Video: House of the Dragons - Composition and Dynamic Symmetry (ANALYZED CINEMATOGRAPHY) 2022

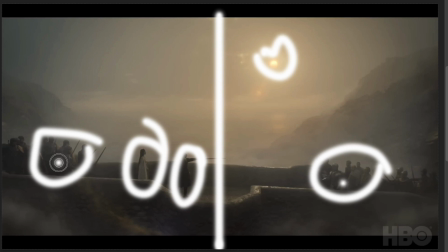490s
So we can see how they're balancing these guys together and then these guys together,
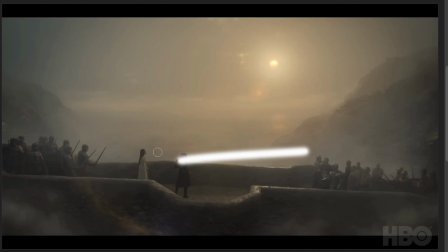494s
plus their gazing direction is going from left to right and here, and then these guys that way.
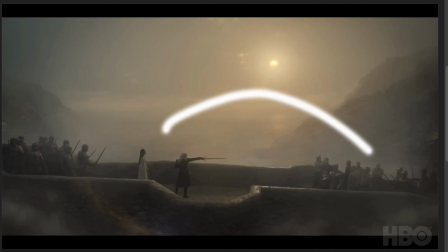499s
So a very nice balance, nice aerial perspective in that shot too. This is another great shot.
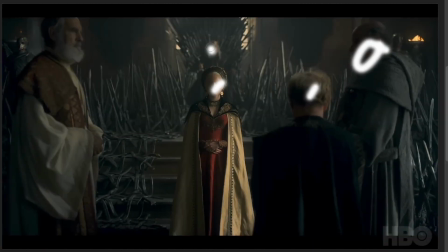503s
We've got 1, 2, 3, 4, 5, and 6 people in this scene. So they're spacing them out so we can clearly see the most important part of the subject, which is their head.
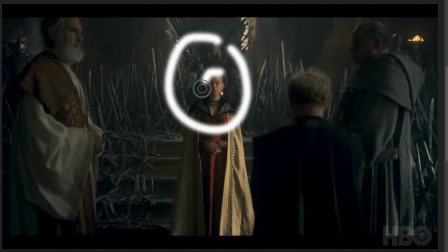514s
So if we wanted to clearly define these 2 people, she's kind of in front of this guy in the background, but we can still see his face, right?
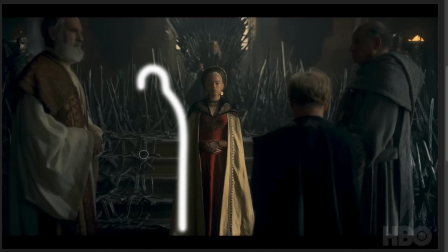521s
But if they wanted to, they could have her stand off to the side here, and that would clearly define his lower part of his body.
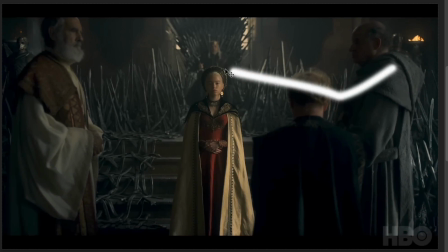528s
But as it is a very complex scene, it's got nice composition because they're considering each character's head.
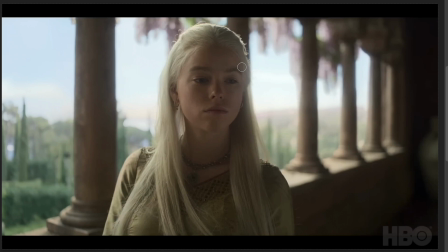535s
Simple shot, but they've got nice aerial perspective, this lens flare, reducing the contrast of her face, and then the repetition of these pillars here.
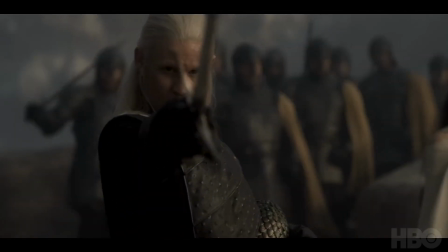543s Do you think the Ram will ever accept me as their queen? A woman would not inherit the Iron Throne. Because that is the order of things. When I'm queen, I will create a new order.
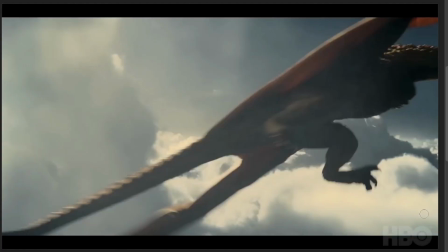554s
Notice how this dragon is coming in on a strong Baroque diagonal, and if we turn the grid on, we can see how it's lining up to that Baroque diagonal there.
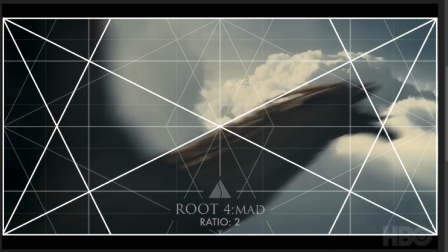562s
This is even repeating that diagonal, so we can see it come in on the left and how it aligns to that grid.
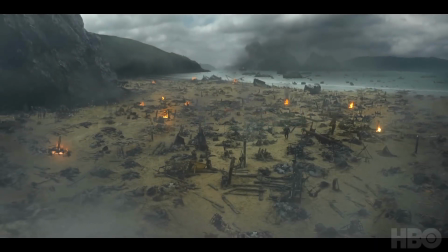567s
So this isn't just, by mistake, they're designing it this way. This is a great establishing shot, just kind of showing the scene and what's going on, how destroyed everything is.
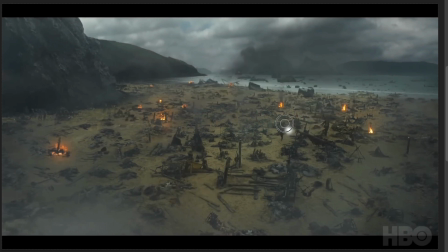576s
Nice aerial perspective. The character is right here walking through it all.
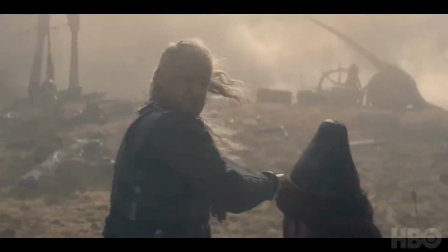580s
Got a nice aerial perspective in this fighting scene, clearly defining these subjects on the background.
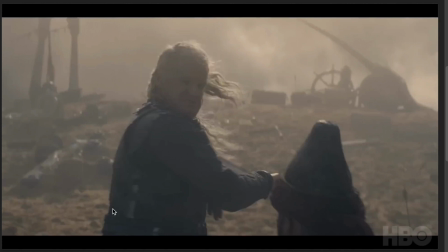585s
The aerial perspective is helping with the figure grind relationship. More aerial perspective here.
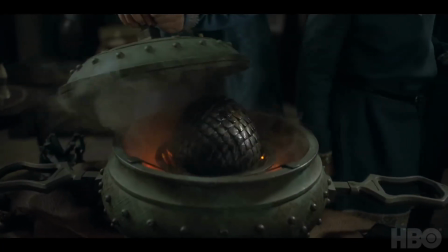590s
It can come in many different ways, but in movies it's usually seen as fog or smoke. We've got this smoke coming out of this dragon egg here.
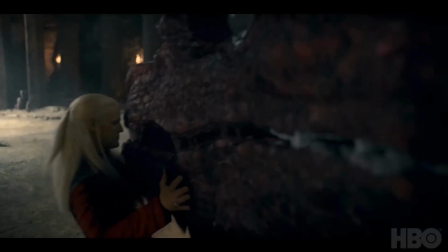598s
This is a cool scene. It's framed to show the huge size of the dragon, and as he's kind of like pushed up against the left side here,
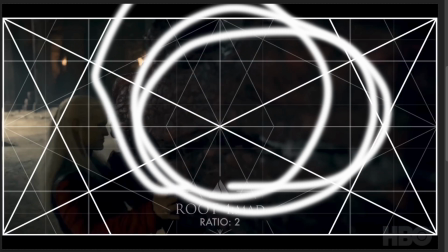604s
we've got the dragon taking up this full right side and more. If we put that vertical center line there, you can see he's consuming this side plus this side,
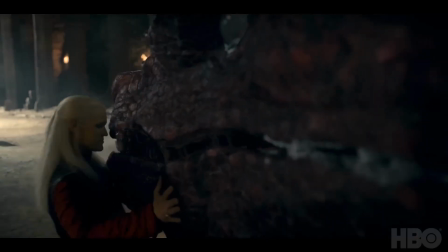613s
and then this small guy right here, and then they have the dragon breathe and blow his hair back a little bit.
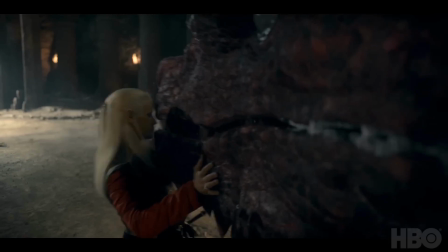618s
It's kind of an interesting scene.
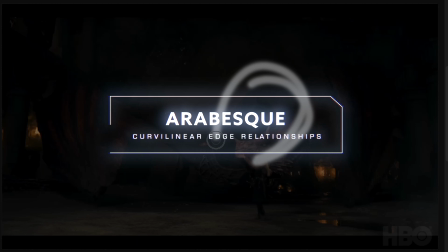620s
And then it shows the full establishing shot with nice aerial perspective and an arabesque going through the body of this dragon, and the guy's down here so small.
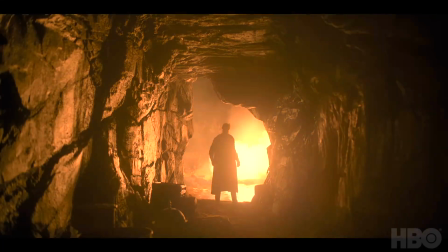629s
Aspect of view, centered composition. Aerial perspective reduces the contrast.
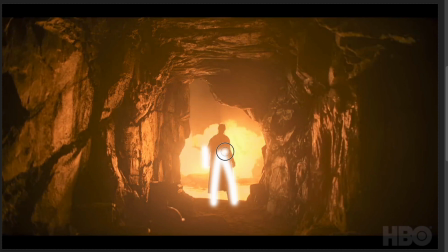634s
His stance is an aspect of view. His arms are separated just a bit to show us that it's a human being standing there.
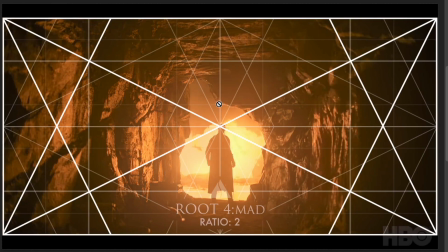640s
And then the center composition, that vertical center line. They even have the diagonal of this cave paralleling the sinister diagonal there.
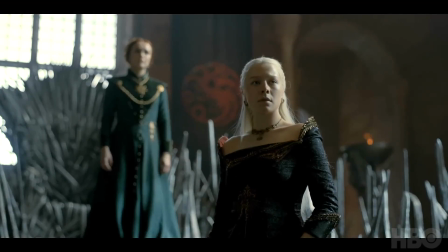647s
Nice shot. They're switching the focal point from this girl to this girl.
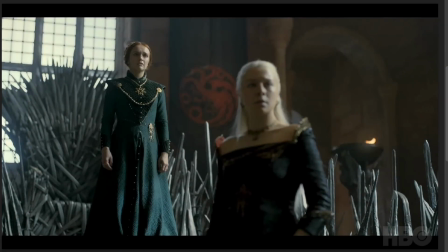652s
We can see that. They've got a nice figure ground relationship. See how she comes into focus.
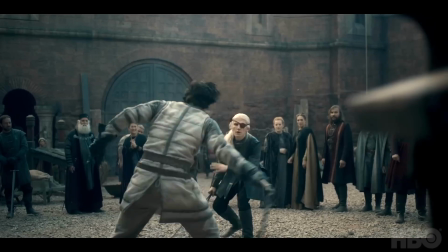656s
This is more figure ground relationship reversal, just adding interest to this foreground, making it blurry, adding depth.
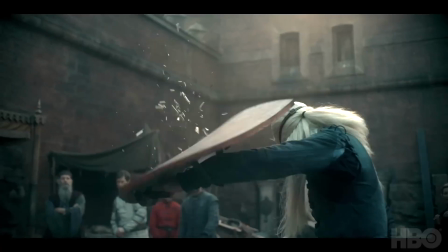662s
And then we have that fighting scene, aerial perspective in the background coming from above, adding more depth.
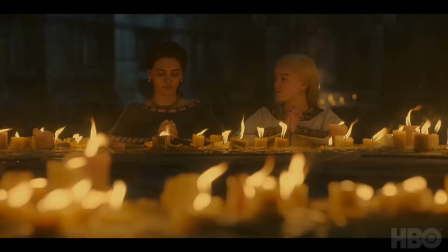667s
It's a great shot here. Lots of repetition by the candles, aerial perspective, plus the foreground interest here.
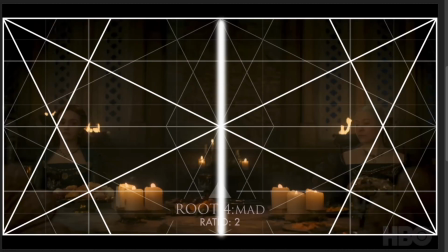673s
And then the background is in focus. Nice symmetry in this one. Draw the vertical center line, and you see how they're balancing these two figures from left to right.
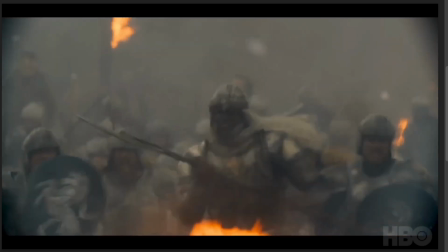680s
Even the candles, 3 and 3. More aerial perspective in this one as the characters run towards the camera.
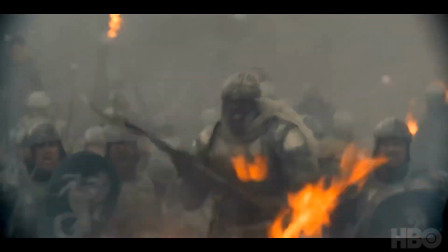686s
And we've got foreground fire and background fire. It's a great scene here. Nice aerial perspective.
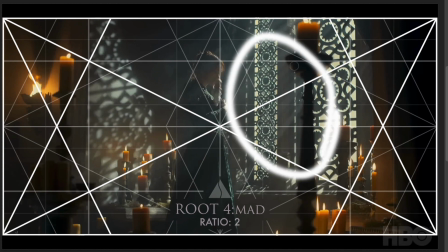691s
He's right on that vertical center line just to the left of it. The light's coming in from the right side and casting all this light and shadow on the wall, adding interest over here.
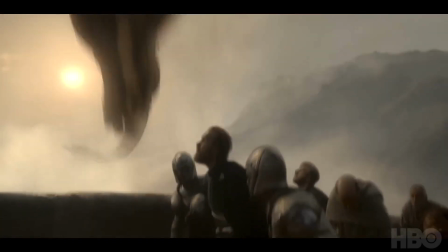700s
And then the candles help balance each other as well. So a nice shot with the dragon flying to the left of them, getting nice figure ground relationship.
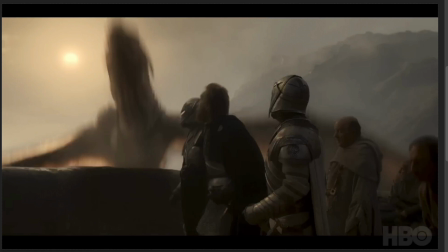707s
These guys have nice figure ground relationship, and they combine it all together so everything's clearly defined as the dragon flies over them.
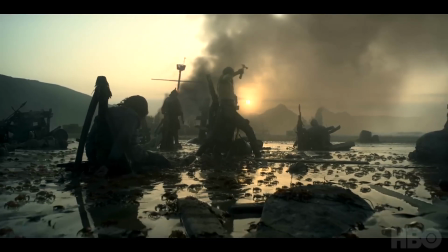714s
There's a cool shot with the aerial perspective. The reflection in the water, got silhouettes of crabs crawling around, and then the sun is there.
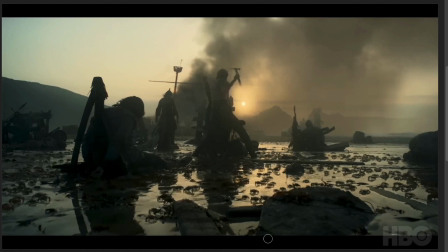722s
So they're combining techniques for the aerial perspective. So aerial perspective can be created by smoke and lens flare, and they're combining both of them in one shot, which adds a unique element to the scene.
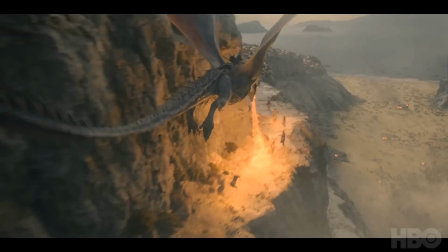733s
This is a great shot. The dragon's flying in from the left, and it's not clearly defined until it lights up the flames.